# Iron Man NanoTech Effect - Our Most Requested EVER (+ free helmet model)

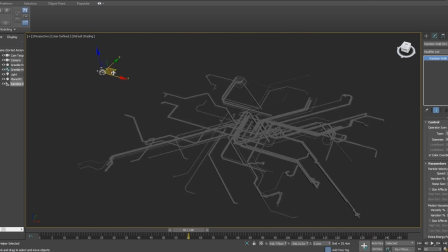This means we can now generate new patterns in real time.
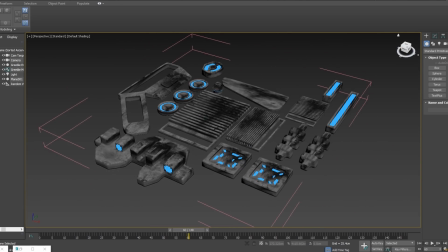A dozen components were then built up, which were then randomly duplicated along the wire.
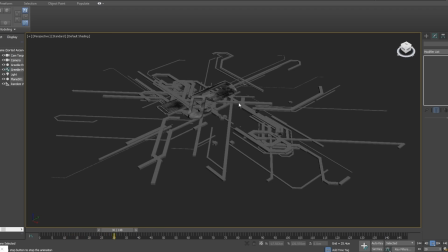They were animated upwards through a matte material to give the simple appearance of them being melted into shape.
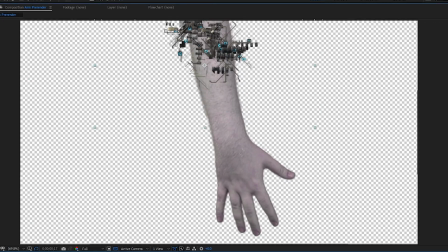Thanks a lot, David. That was really informative. Nice tricks. You can either place these onto your hand by hand, or we could use particular as a shortcut.
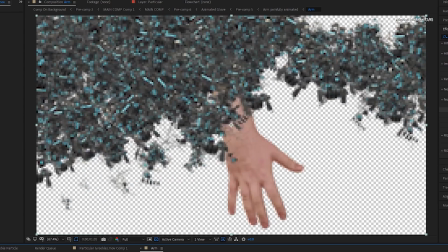Guess which one we did. We used particular. Whichever method you use, go ahead and pre-compose it.
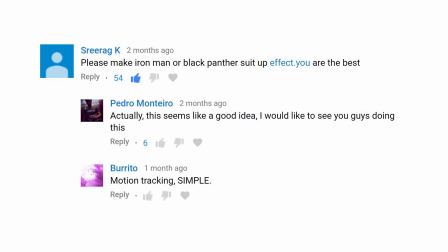We still need to track this onto the arm. You know that guy, Burrito, he knows about this.
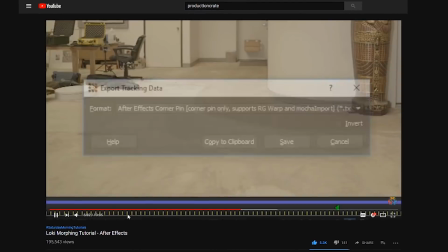Friends, we've shown you before how to use Mocha, but in the newest update of After Effects, everything's all different now.
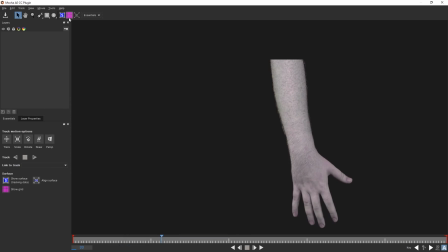It's all different now. Here's how you can track with Mocha if you're on the 2019 version of After Effects or later.
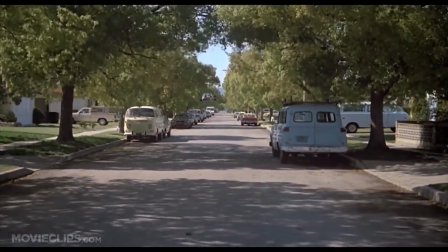Talking to you, time travelers. Future freaks. Go back to the future where you belong.
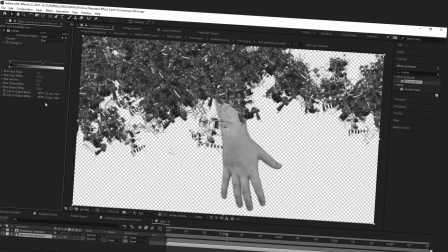With your arm... Yo, did you have another joke? No, stop. Okay.
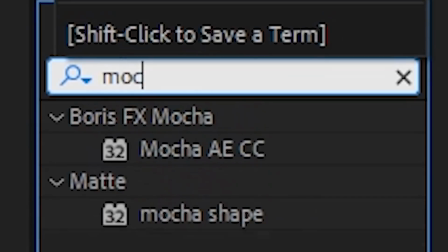With your arm layer selected, come up to Animation, track in Mocha. Alternatively, you could also apply Mocha as an effect and then click the Mocha button.
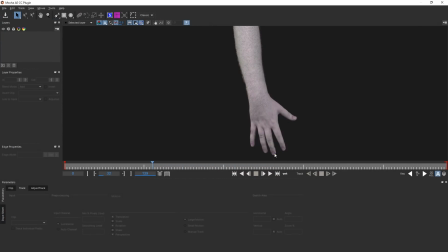It's the same thing. Button. Once you're in Mocha, everything might look different than you are used to.
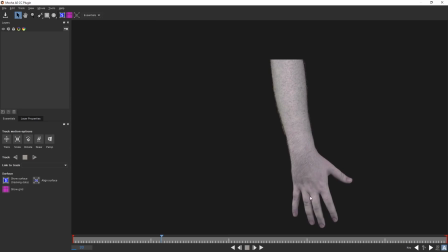At the top, next to all the tools, there should be a menu where you can change your layout. It's frustrating at first.
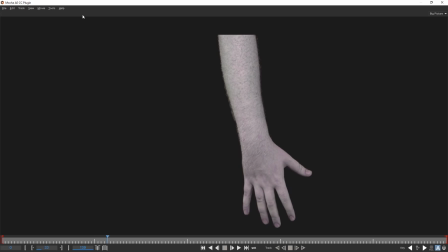This isn't clearly labeled. We're using the classic layout because that's what we're used to.
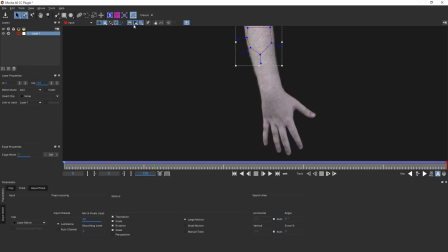Old dogs don't learn new tricks. Yeah, woof, woof. Now you want to add several different X-splines to different parts of your arm and track them.
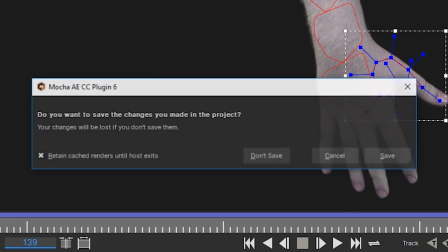Once those are done, you can close Mocha, but make sure to save your file or else you just wasted time.
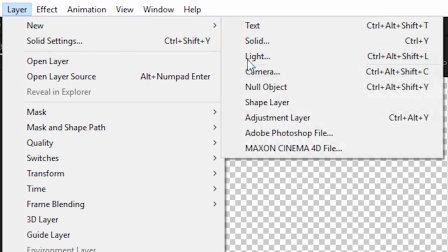Back in After Effects, make a few new null objects, one for each part of the arm that you tracked.
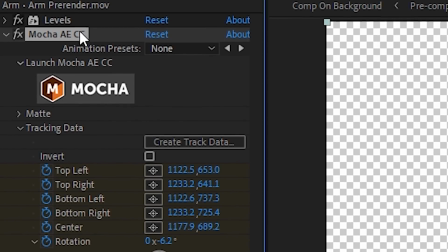In the Mocha Effects panel, twirl down the Tracking Data section and create Track Data.
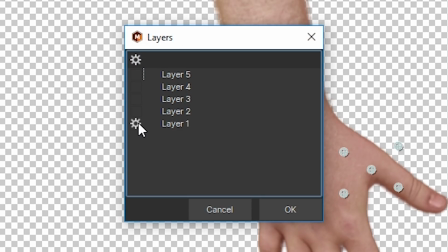Here you can turn on one of the splines you tracked earlier. In this menu, they are called Layers.
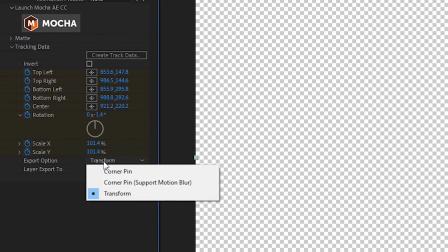Is that French? I think it might be. Change the Export option to Transform, and the layer to export to, change that to one of your nulls.
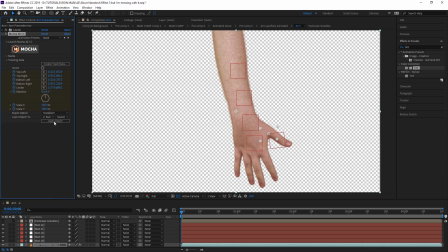Do this for each spline, and now you'll have several nulls attached to your arm.
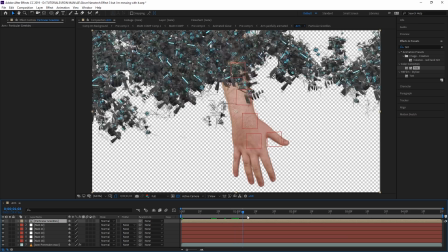Is that German? Select that pre-comp with the greebles and apply a solid composite effect.
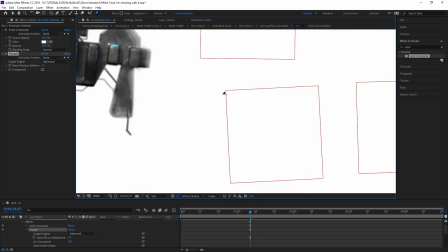Use the puppet pin tool to add some pins in the same spot where your track nulls are. Now you can delete the solid composite effect.
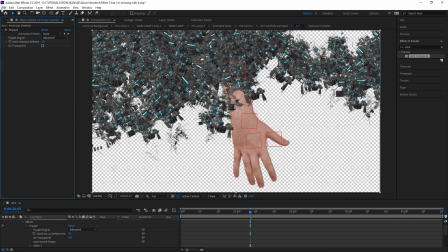It was only there so the puppet pin tool wouldn't give us a weird funky mesh. We use the puppet pin null parenter script from ProductionCrate.
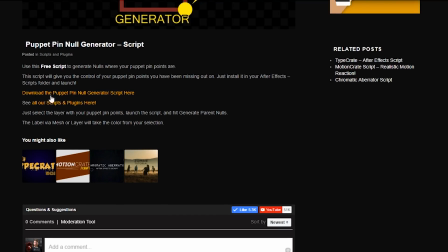Say that 4 times fast. Puppet pin null, yep, I'm not even gonna try it. And you're gonna cut that out, right?
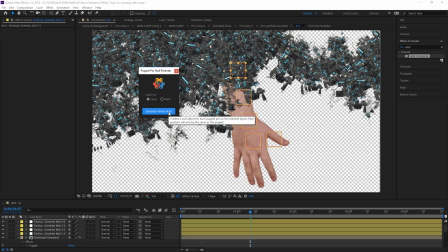Yeah, that's free from ProductionCrate. We used it to make some nulls that will be attached to these pins, and we parented those nulls to the track nulls.
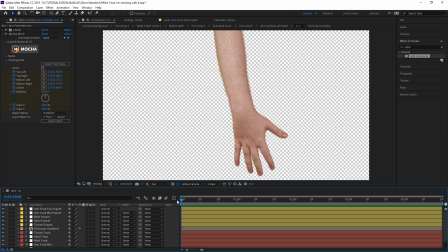Which are parented to the track on the arm. That's true. But now our greeble comp is following the arm, finally.
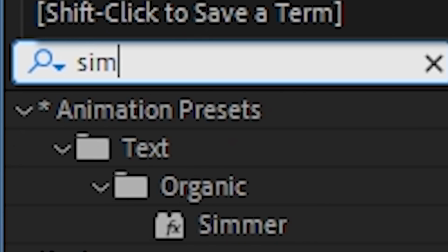Create a duplicate of your arm layer and apply a simple choker effect with a negative value.
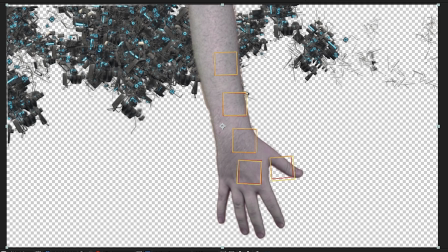In our case, it was negative 17. Why are you so negative all the time? Because I'm 17 and I'm angsty.
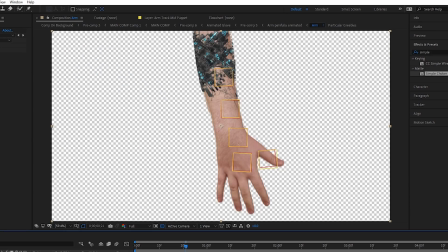Use this as an alpha mat for your greebles. Now they match the shape of your arm, but they stick out a little bit, so they look a bit more 3D.
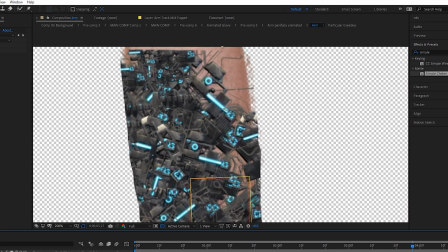We can make them look a bit more 3D with a displacement map. Make another copy of the arm layer and apply a tint to it as well as a blur.
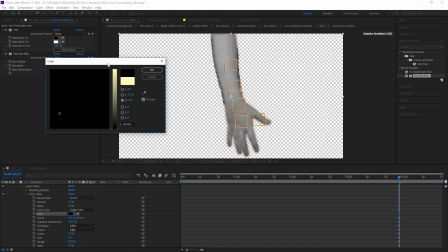Apply an inner glow layer style. Change the color to black and the blend mode to normal, and then mess with the other settings until it looks a bit like this.
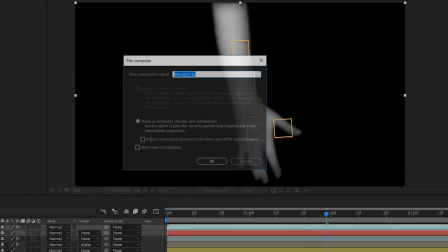Add a black solid below it and pre-comp both of those layers. This is now our displacement map.
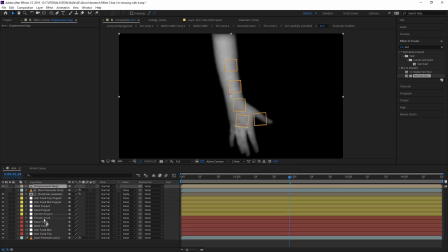Back on the greeble layer with the puppet pin tool,
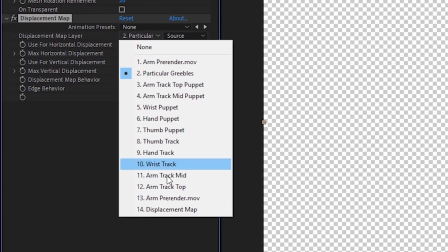you can apply the displacement map effect using our displacement map layer as the map and turn it up until it starts to look a little bit more 3D.
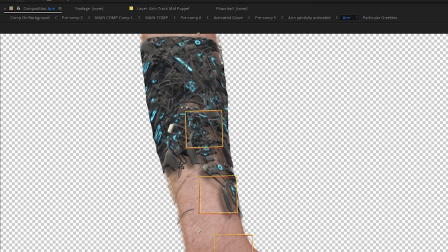You can put a slight drop shadow on this layer as well if you would like to make it look a little bit more 3D.
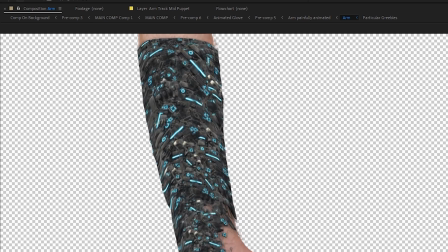Or should I say warm? Get out of here.
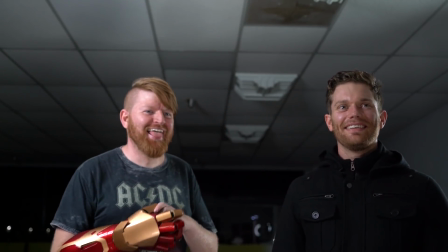But I liked it. I liked it. I love it. I forgot what's the actual line. Need a hand?
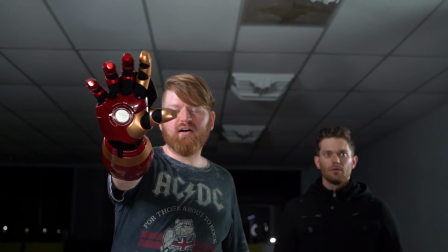Back off. I'm armed.